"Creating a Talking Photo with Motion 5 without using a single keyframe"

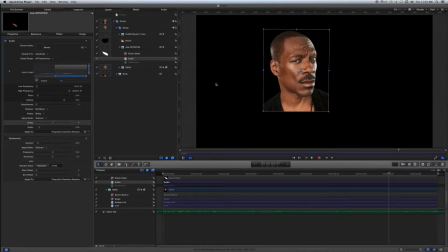[0:04]
All right, and the project I'm going to show you right now, what I've done is taken a photograph of Eddie Murphy and made it talk similar to what you've seen recently in the Geico commercials with the portrait galleries.
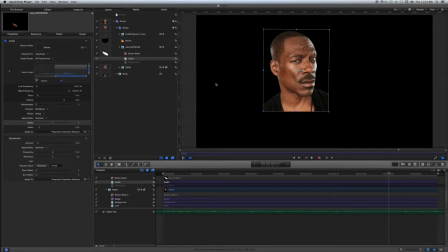[0:19]
So this is a little different. They're using a much more advanced technique with morphine and things. I'm just doing a simple cutout talking animation. But what's cool about this project, all of the animation is driven by a single audio file.
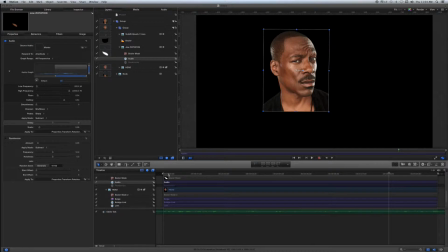[0:35]
So let's check that out. I'm going to play this for you real quick just so you can see what it looks like.
I think what really holds the movies together is the relationship between Shrek and Fiona and that you connect emotionally with those two characters. I think what really holds the movies together is the relationship with you.
I'm going to go ahead and turn down the volume so that I can talk. Alright, so here's what's going on. I want you to notice there are three different, actually four different animations happening right now. I could have just moved that lower lip, but I wanted to add a little more movement into this photograph. So notice that the lower chin is moving, and that's creating the main illusion of the talking. But also notice that the jaw right here, the section, is rotating downward. It's flexing like it would if you were talking. And then notice here around the nose area that it is actually bulging in and out slightly, which is creating some facial stretching to help make it a little bit more of a cell. And then lastly, notice that the entire head is rotating slightly as the jaw is moving. Now, all of this is being driven by one audio parameter behavior that is on the jaw itself. I originally would have liked to have linked everything off of this chin, but there's a little glitch in motion that I'd love to see Apple fix, where basically you cannot use a Y position to drive a rotation value of another layer using the link parameter behavior. I don't know why, but it just doesn't allow it to happen. However, inversely, you can use a Z rotation to drive a Y position. So basically, I've set everything up to animate off the jaw. So let's first start with our layers just to show you what's going on here. So I'm going to show you each layer individually. So first, I'm going to just shut everything off for you.
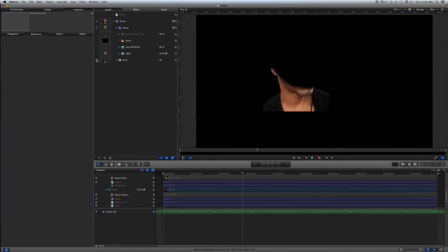[2:41]
so here's our blank project now the base layer that i have here is uh the shoulders the body of eddie and then on top of that i have the head and now you can see it kind of looks funny right now with the head rotating and twitching but um basically i've set the anchor point on the head i want you to see this it's important the anchor point on the head is being all the rotation is being driven right here in line with the spine, about where I would assume that the spine would connect into the head. So that's driving the rotation from that position. So then also you see this bulge happening here. That's because on that layer I have a bulge effect. The bulge effect size is this area, and everything is linked. So you can see the bulge is linked back and is being driven by the rotation value of the jawbone, and also the entire head rotation, which is this here. The entire head rotation also you can see is being driven by the jawbone.
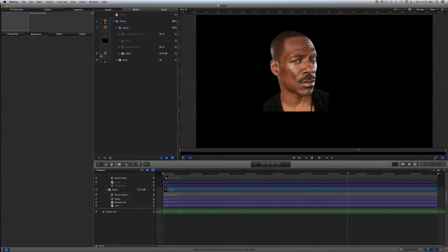[3:44]
So let's move on to our next layer. I'm going to go ahead and I'll leave the head open for now. So now I'll re-enable the jaw. So now you can see the jaws moving here, which looks a little odd without anything else happening, but let's go ahead and hide the head so you can see that jaw layer.
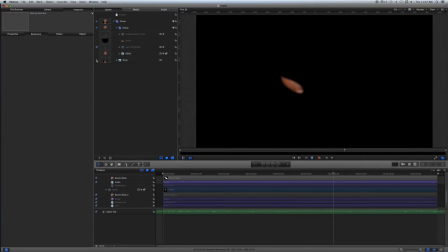[4:04]
So that's what the jaw layer looks like on its own. And it's feathered so that you don't see the edges of it.